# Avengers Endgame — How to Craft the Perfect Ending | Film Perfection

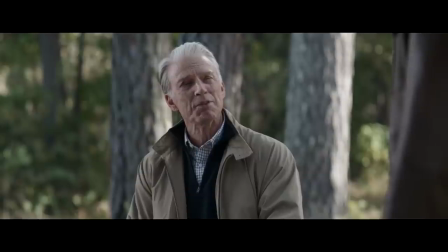(0:16) put the stones back, I thought,
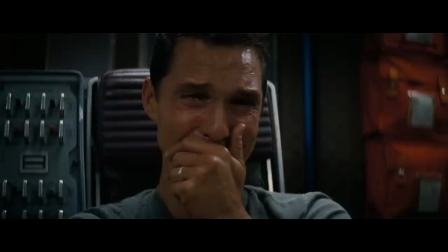(0:20) maybe I'll try some of that life Tony was telling me to get.
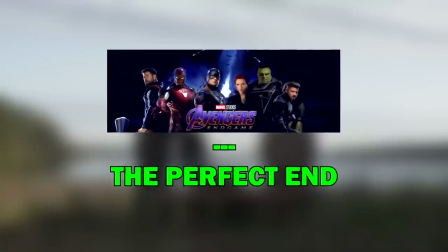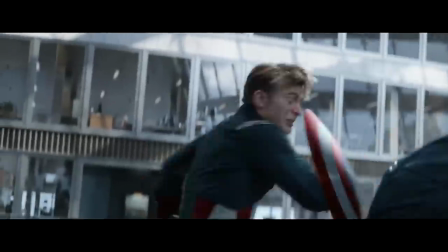(0:31)
If I had to name the film that my personal opinion about has gone through the most amount of drastic shifts and changes, it hands down would be Avengers Endgame.
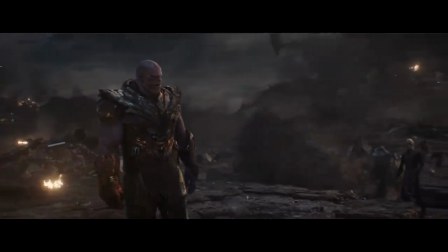(0:40)
When I saw this movie in theaters for the first time and finally got to the ending credits, I was immediately like, okay, this is the best Avengers movie, this is the best MCU movie.
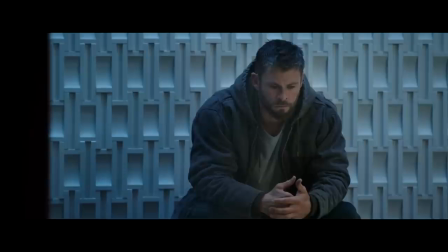(0:48)
But once I got home and actually began thinking about it, it started to quickly feel like that isn't exactly true.
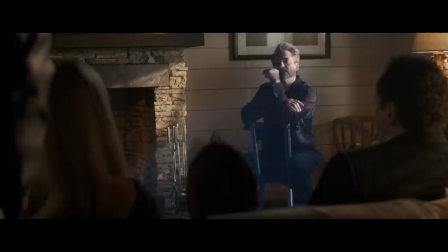(0:54)
But then, when I saw it a second time and once again got to the end, same thing, best comic book movie ever made.
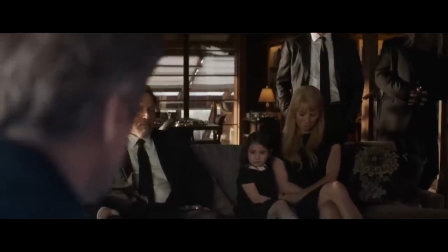(1:00)
And the thing is, it really isn't.
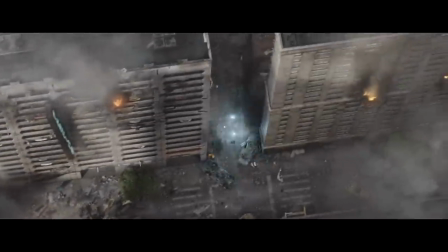(1:02)
Don't get me wrong, Endgame is a great film with a lot to offer, especially if you're someone who's been following these characters for the decade they've been up on screen.
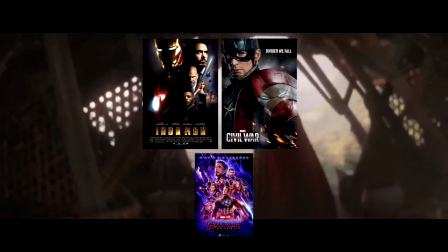(1:10)
But strictly as its own cinematic product, I wouldn't call it the strongest the MCU has to offer, or even the strongest the Avengers have to offer.
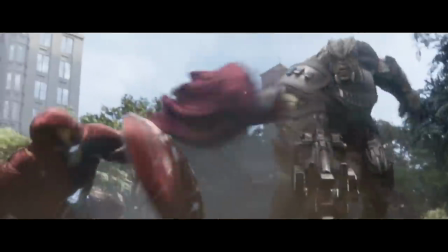(1:17)
See, Infinity War, for example, is a narrative and structural masterpiece with the most intense goal-heavy plot any movie can possibly have.
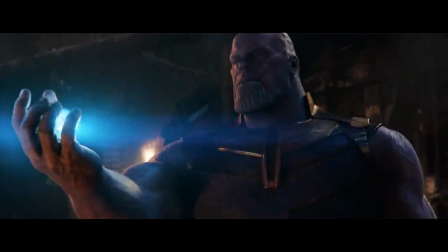(1:25)
It grabs you with the very first scene and never lets you go until we cut from Thanos to black.
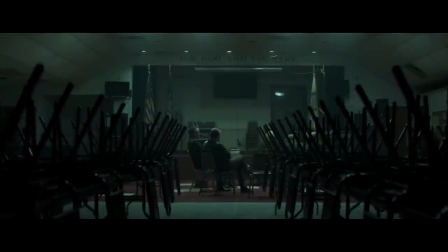(1:30)
Whereas in Endgame, there's quite a long stretch of slow points where the story stands completely still and things don't really even get going until the 1 hour mark.
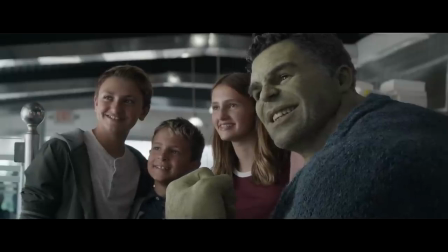(1:38)
It might not be that big of a deal to everyone, especially if you're a huge fan of these characters to the point where you'd happily watch them shop groceries for an hour.
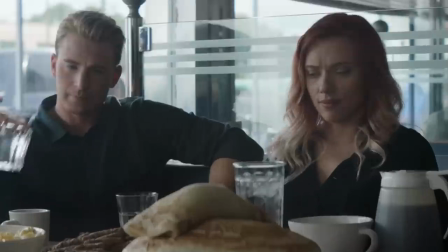(1:46)
But regardless, the fact remains.
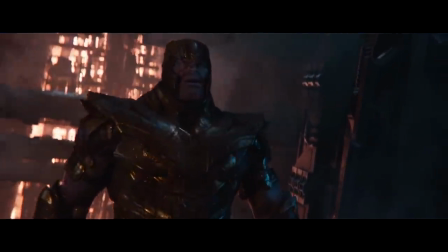(1:48)
And even more than that, at least for me, there's also a certain bigger problem in this film that harkens back to the earlier days of the MCU.
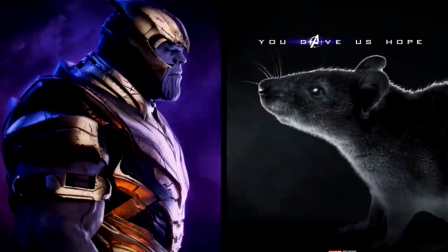(1:55)
A problem that connects Thanos and the now infamous Marvel Rat. But that's a topic I want to cover as its own full thing next week.
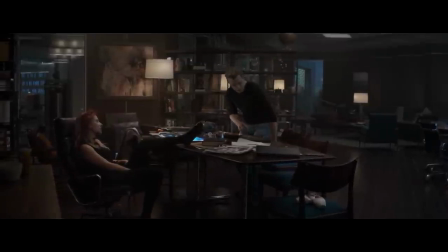(2:03)
Today, what we're gonna focus on is the strange reality that despite all the negative stuff and flaws I just mentioned,
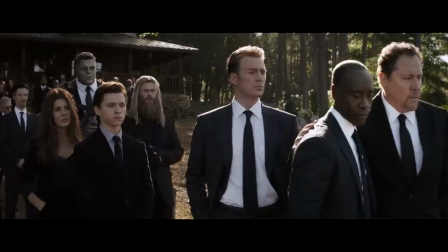(2:09)
when this movie ends, you very easily might still feel like it's the best movie in all of history.
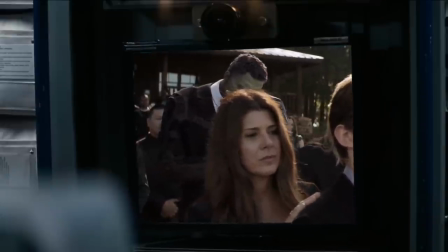(2:14)
If you haven't yet figured out why, it's because Avengers Endgame has one of the strongest endings ever put on screen.
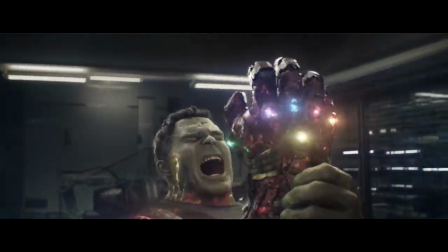(2:20)
And when I say ending, I actually mean the entire third act, from the initial snap to the battle to the aftermath.
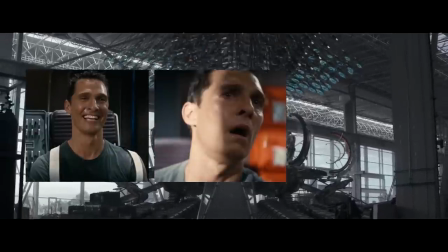(2:26)
Once we get back to modern day, it's non-stop emotions and stakes and satisfying payoffs all the way to the credits.
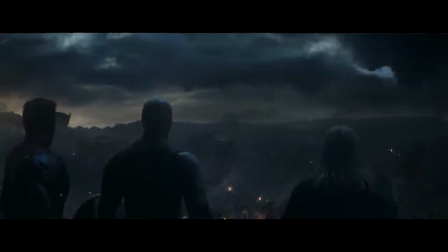(2:33)
And so now, let's find out what exactly Endgame does to achieve that.
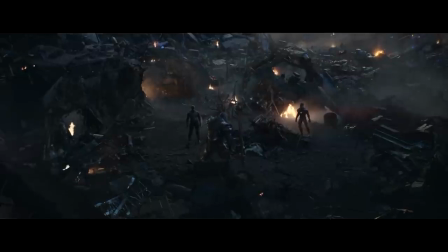(2:37)
Let's find out how to end your movie in such a way that makes the audience leave the theater thinking they just left the best movie they've ever seen.
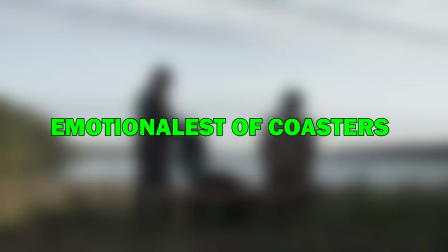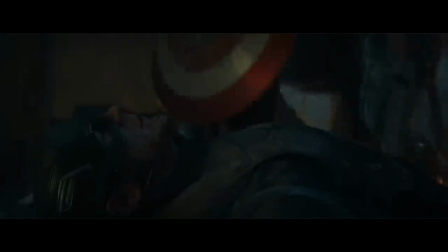(2:52)
I've said before that the greatest, most memorable movies are always the ones that function like emotional roller coasters.
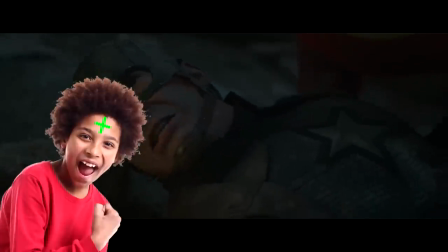(2:58)
Movies where we constantly jump between strong positive feelings and strong negative feelings.
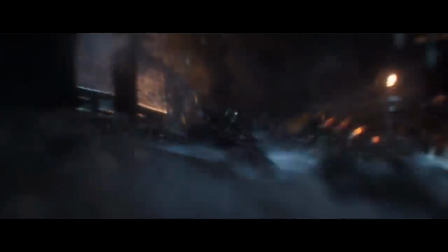(3:03)
And the first reason the last act of Endgame leaves such a huge impression is because it might be the wildest and most intense cinematic emotional roller coaster there is.
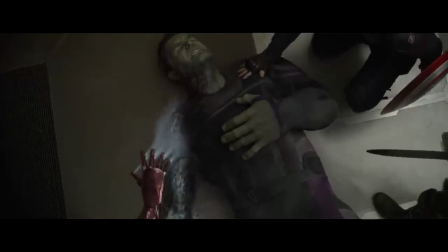(3:12)
The third act begins with what could be seen as the most positive moment in the film so far.
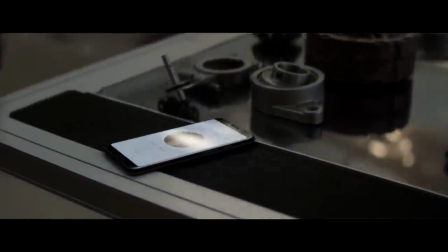(3:17)
The Avengers just pulled off the impossible and seemingly undid all the death Thanos caused in Infinity War.
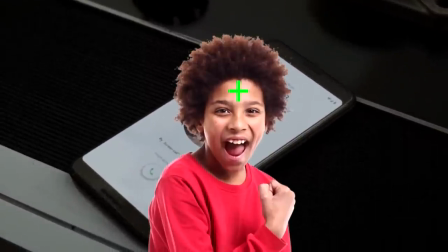(3:22)
As in, we did it, we won! And all of a sudden, boom.
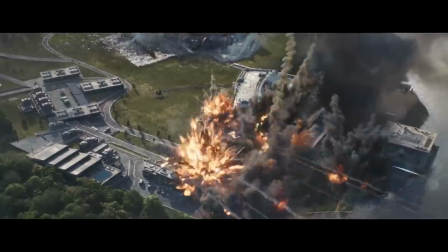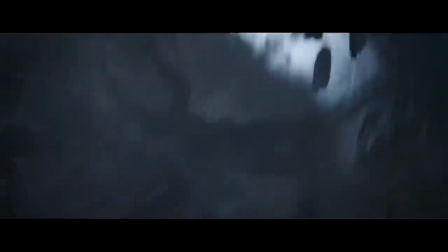(3:34)
Before we even have a chance to enjoy the victory, it all goes to hell when Thanos ambushes the Avengers building.
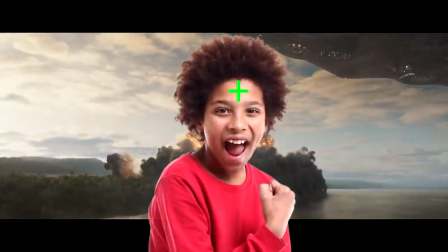(3:39)
AKA, in a blink, we go from highly positive to highly negative.
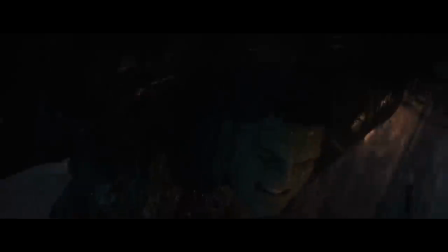(3:43)
And in a similar manner, the entire last act is built on smaller and bigger emotional shifts just like this.
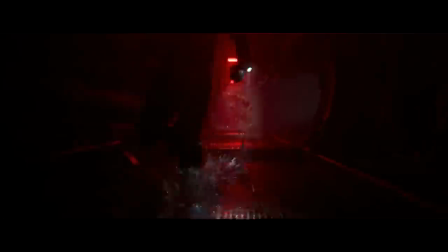(3:49)
Yes, we found the stones. We still have the stones. Oh crap, they're coming for the stones. Phew, it's okay.
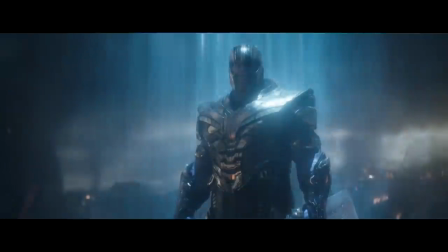(3:54)
We're okay. Oh shit, they got the stones. Yes. No. Yes. No. Obviously, this is nothing new.
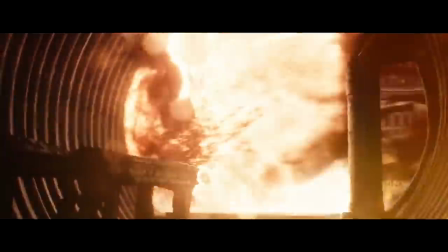(4:01)
I've talked about emotional reversals like this before in other movies too. But the reason Endgame stands out is because thanks to the decade of build-up it has on its side,
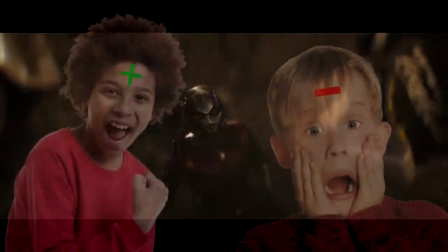(4:10)
it manages to raise these positive and negative moments to such extreme levels of intensity that at least I've never seen done before. For example, look at the moment where Stark and Cap and Thor are taking Thanos head-on.
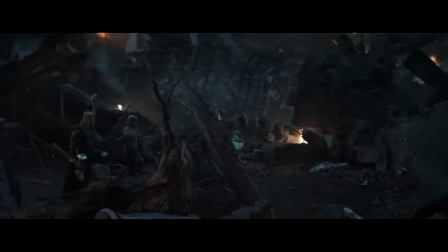(4:22)
The whole movie has been about getting a second chance at this moment, to join together to beat Thanos.
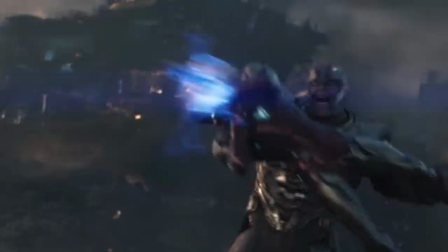(4:27)
And now that we have that chance, turns out it's still too much.
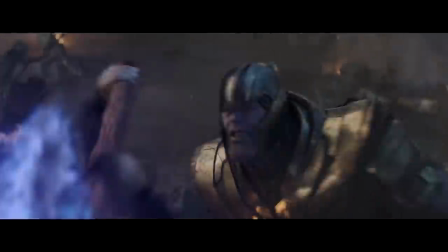(4:31)
Turns out that even when our strongest Avengers are together and giving everything they have, they simply cannot defeat Thanos.
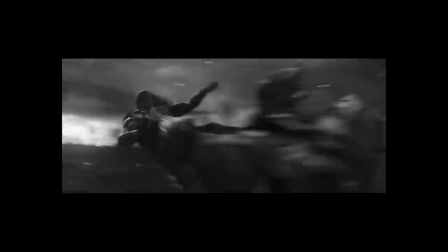(4:38)
They're just not strong enough. Until...
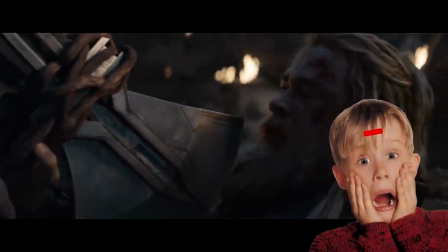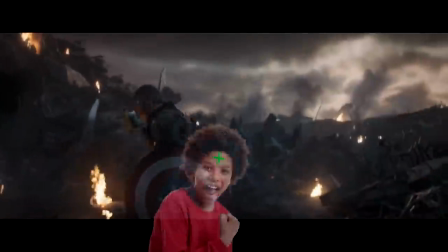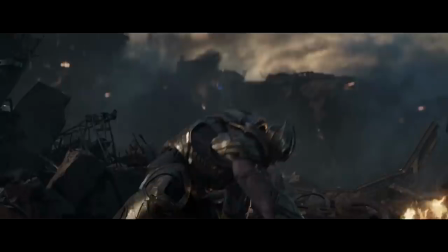(4:54)
Captain America lifting Thor's hammer at this point might be the most awe-inspiring, incredible emotional moment in the MCU.
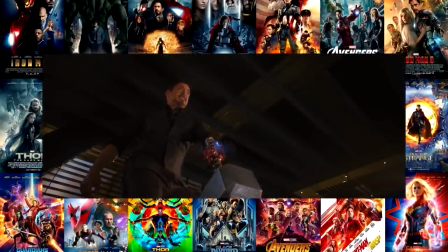(5:01)
Because for a decade, we've been building up that no man beside Thor can lift it.
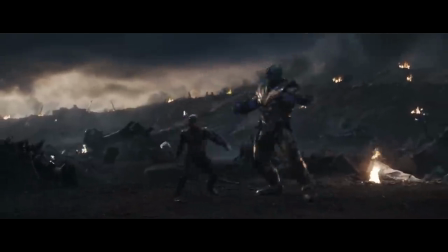(5:06)
And now, we finally realize that what we've actually been building up to is that Captain America is able to lift it.
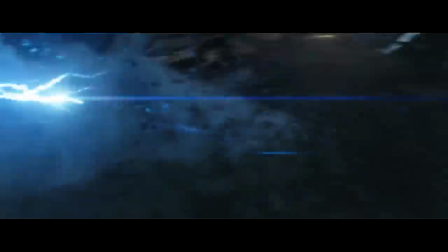(5:11)
It's all been for this. Like, he's gonna do it. He's gonna defeat Thanos.
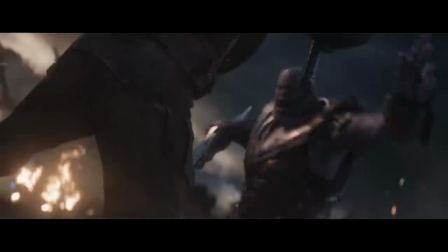(5:16)
And most importantly, the positive reveal comes right when it's needed most. Unfortunately, even with a positive moment 10 years in the making, it's still not enough.
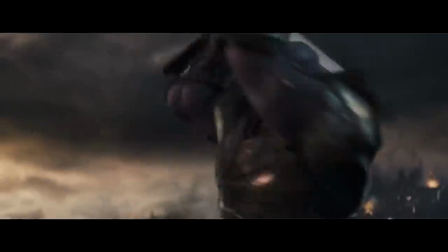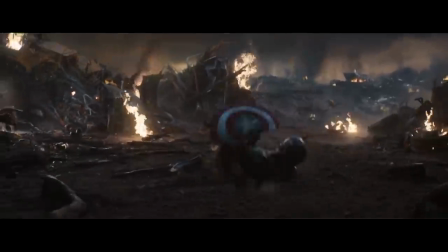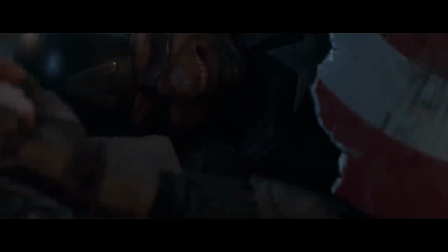(5:39)
Just like that, we go from the new highest of high to the new lowest of low.
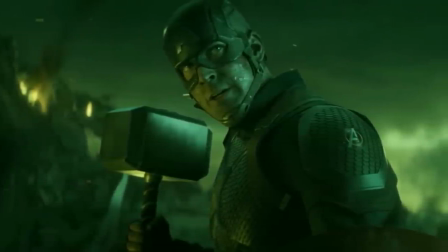(5:44)
We have the incredible, inspiring image of Cap wielding Thor's hammer, and it's suddenly replaced with a bleak,
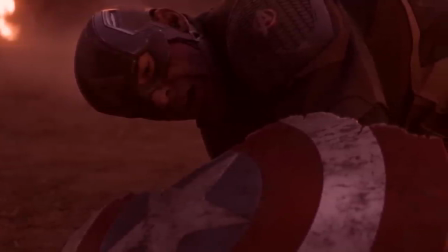(5:50)
defeated image of Cap's shield being destroyed, which also in 10 years has never happened before.
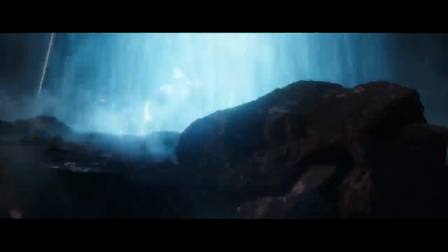(5:56)
And if that wasn't enough, then we also realize that Thanos still has his whole army left.
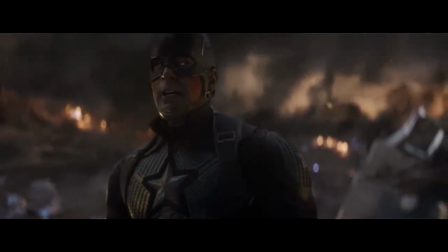(6:01)
Honestly, at this point, we sink down to the most discouraged, hopeless, negative moment these Marvel movies have ever featured.
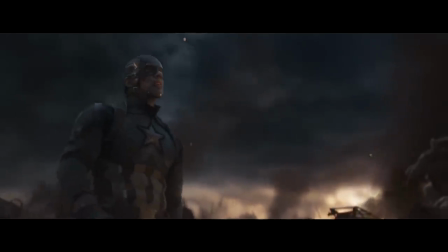(6:08)
Like, I genuinely thought this is it for Cap, this is where he's gonna go.
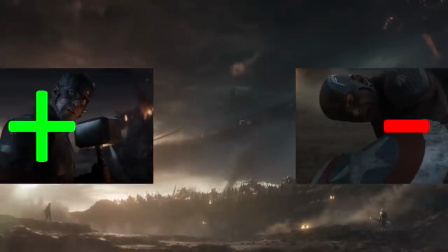(6:11)
And if that were the case, this would already be up there as one of the most intense emotional reversals I've ever felt.
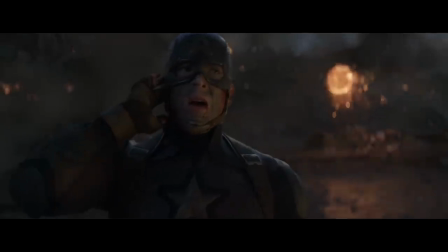(6:18)
But of course, you already know what happens next.
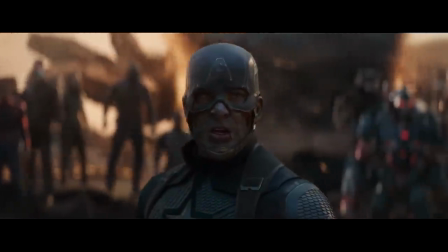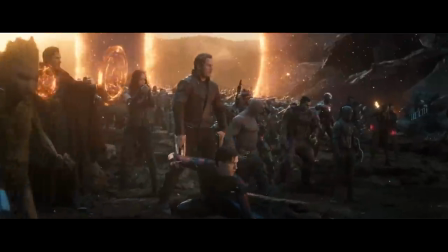(6:27) Avengers!
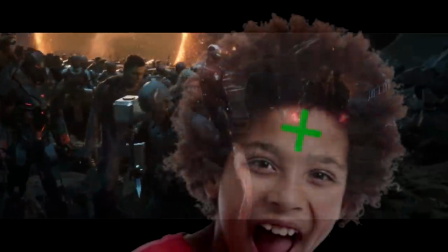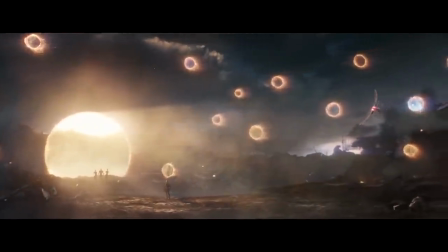(6:33) Assemble.
When Cap is joined by all the other Avengers in existence, this is a point where even the toughest of men begin to crack and cry.
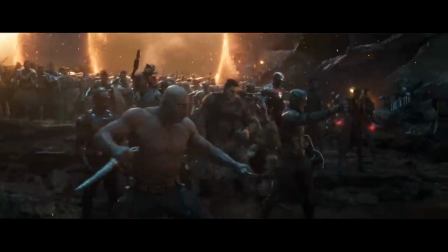(6:41)
It's a powerful moment in of itself, but what really creates the impact that it has is how we get here.
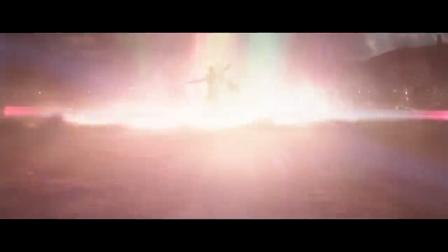(6:46)
Infinity War has the exact same moment when Thor arrives in Wakanda to save everyone, but there, things only go from bad to good.
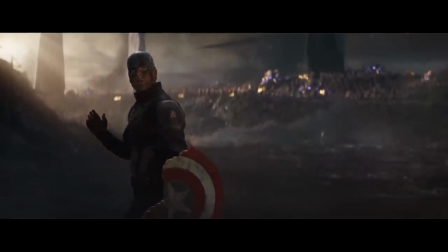(6:54)
Here, we go from total defeated despair to full-on inspired ecstasy.
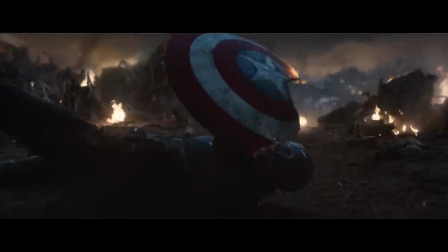(6:58)
In a matter of seconds,
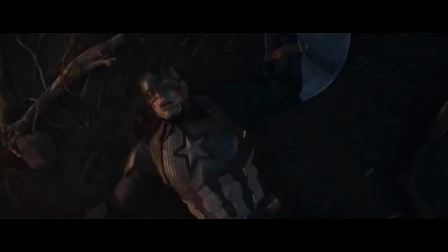(7:00)
we go from the Avengers being the weakest and most defeated they've ever been to the Avengers being the strongest and most united they ever will be.
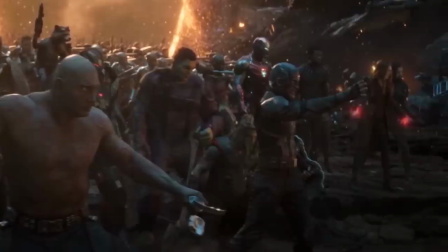(7:08)
In a matter of seconds, we go from the darkest of night to the brightest of day. And that is where real emotions are born.
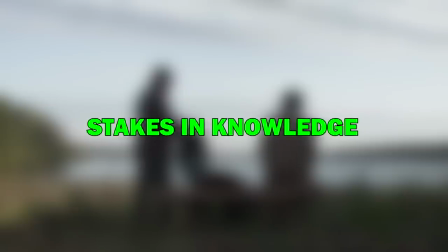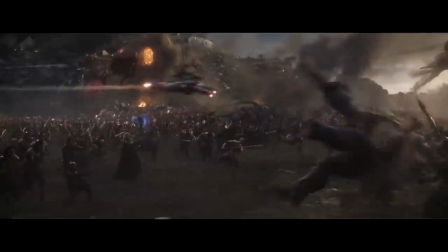(7:21)
Once the Avengers have all united to battle against Thanos' army,
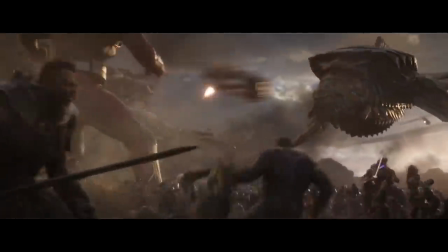(7:25)
we begin the section that by logic should be the weak point of this third act, simply because it's more of the same old. Obviously, it's very cool to see all these characters fighting together, and the battle is very well made and visually very impressive, and it does have its fair share of emotional ups and downs.
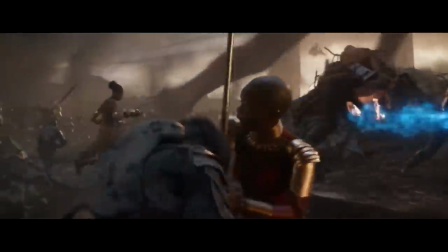(7:40)
But regardless, we've already seen this CGI battle against hordes of nameless enemies so many times before.
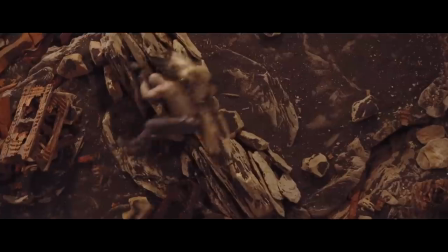(7:50)
And for me at least, I think I prefer more personal focused fights like the Titan sequence in Infinity War.
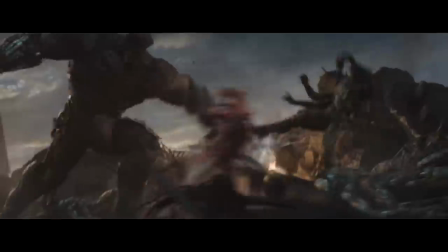(7:56)
However, this endgame battle sequence does still stand out from all others in Infinity War and in the MCU altogether,
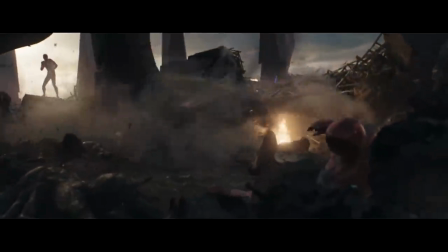(8:03)
because the sheer stakes in it are higher than they've ever been.
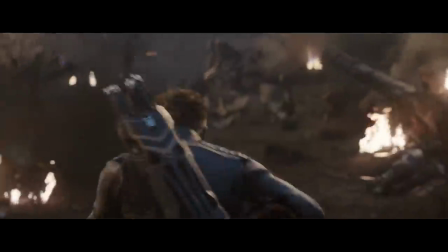(8:06)
The whole point of it is for the Avengers to get rid of the stones before Thanos can get his hands on them and snap his fingers.
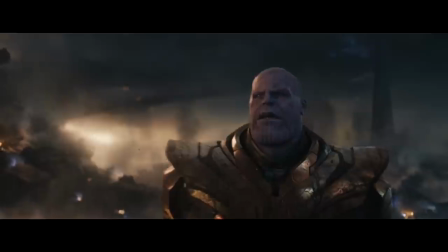(8:13)
And the movie very effectively bases this entire battle and the entire third act in general on the very
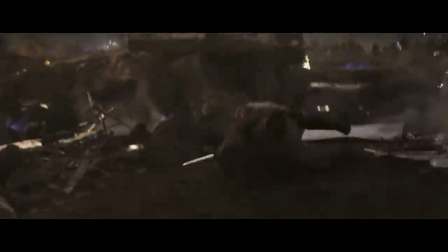(8:18)
strong underlying sense of anxiety of Thanos or his men successfully getting the stones.